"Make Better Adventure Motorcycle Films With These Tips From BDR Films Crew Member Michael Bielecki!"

Hey guys, Michael Bielecki here with Backcountry Discovery Routes.
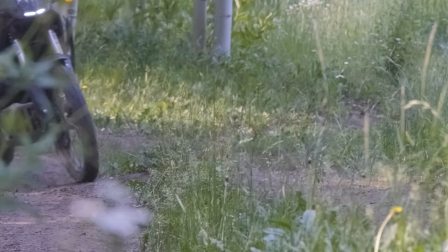3s
The BDR Keep It 100 Film Festival is happening October 24th and we'd love to see what you come up with for your adventure films.
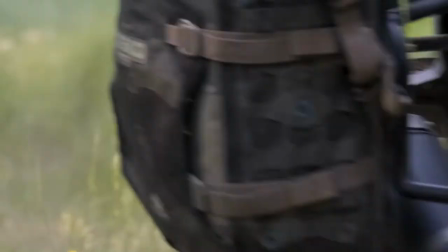10s
Whether you're filming with a DSLR, your cell phone or a GoPro,
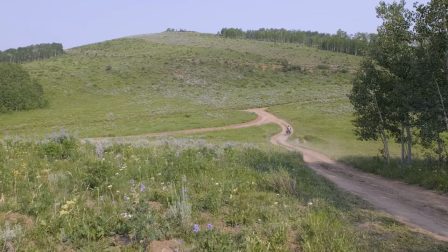14s
think about what shots look the best wide and when it's appropriate to zoom in a little bit. Here's an example in wide angle. This shows a big range of scenery, you can capture a lot of data here in the image, but But what happens is the bike appears pretty small in the footage and the viewer doesn't really know exactly what to focus on.
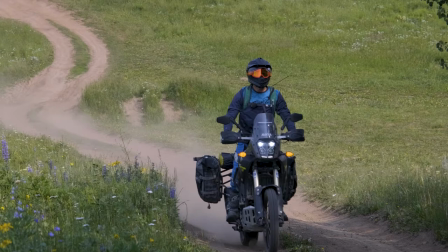33s
So in an instance like this, consider zooming in a little bit. Really try to fill the frame with the action of the motorcycle coming up that hill.
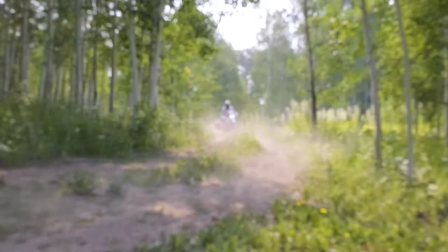41s
One other helpful thing if you're riding with a group and you have a zoom lens is consider capturing the group as they're coming up in wide and
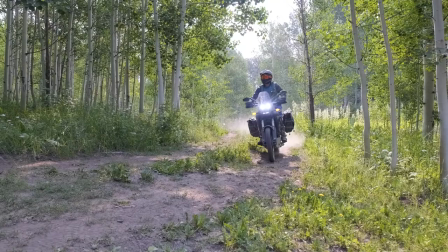49s
then for the second or third rider zoom in tight and get a separate angle. this effectively lets you get two different angles in one shot.
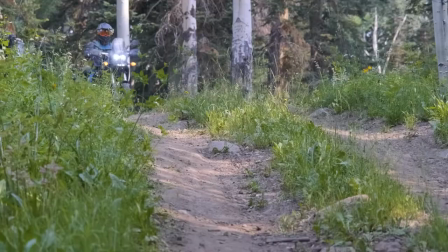57s
Most cameras these days have some kind of image stabilization built in whether it's in the camera or in the lens.
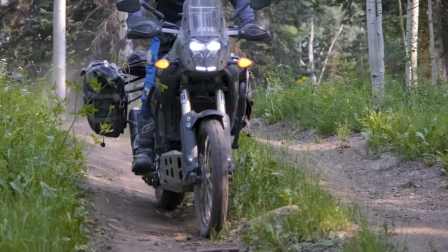63s
Here's an example of a bike coming down the hill. I'm holding the camera stable as I can with image stabilization turned off and you can see how shaky this is. This is something I would have to correct in post-production.
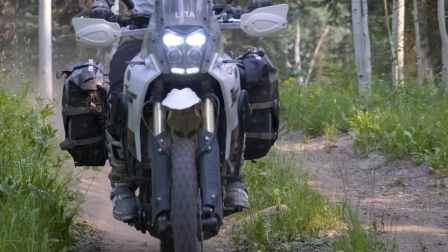75s
In this example I've got the camera set with image stabilization turned on and although I'm hand holding it,
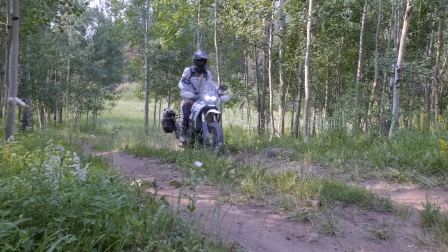81s
it stays pretty smooth and adds a little bit of drama with the subtle movement of the camera.
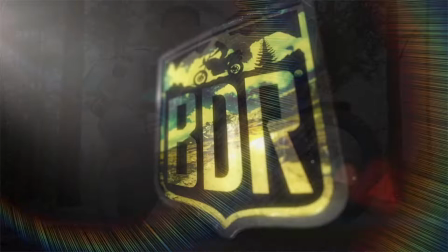86s
Good luck out there on the trail and we can't wait to see what you come up with.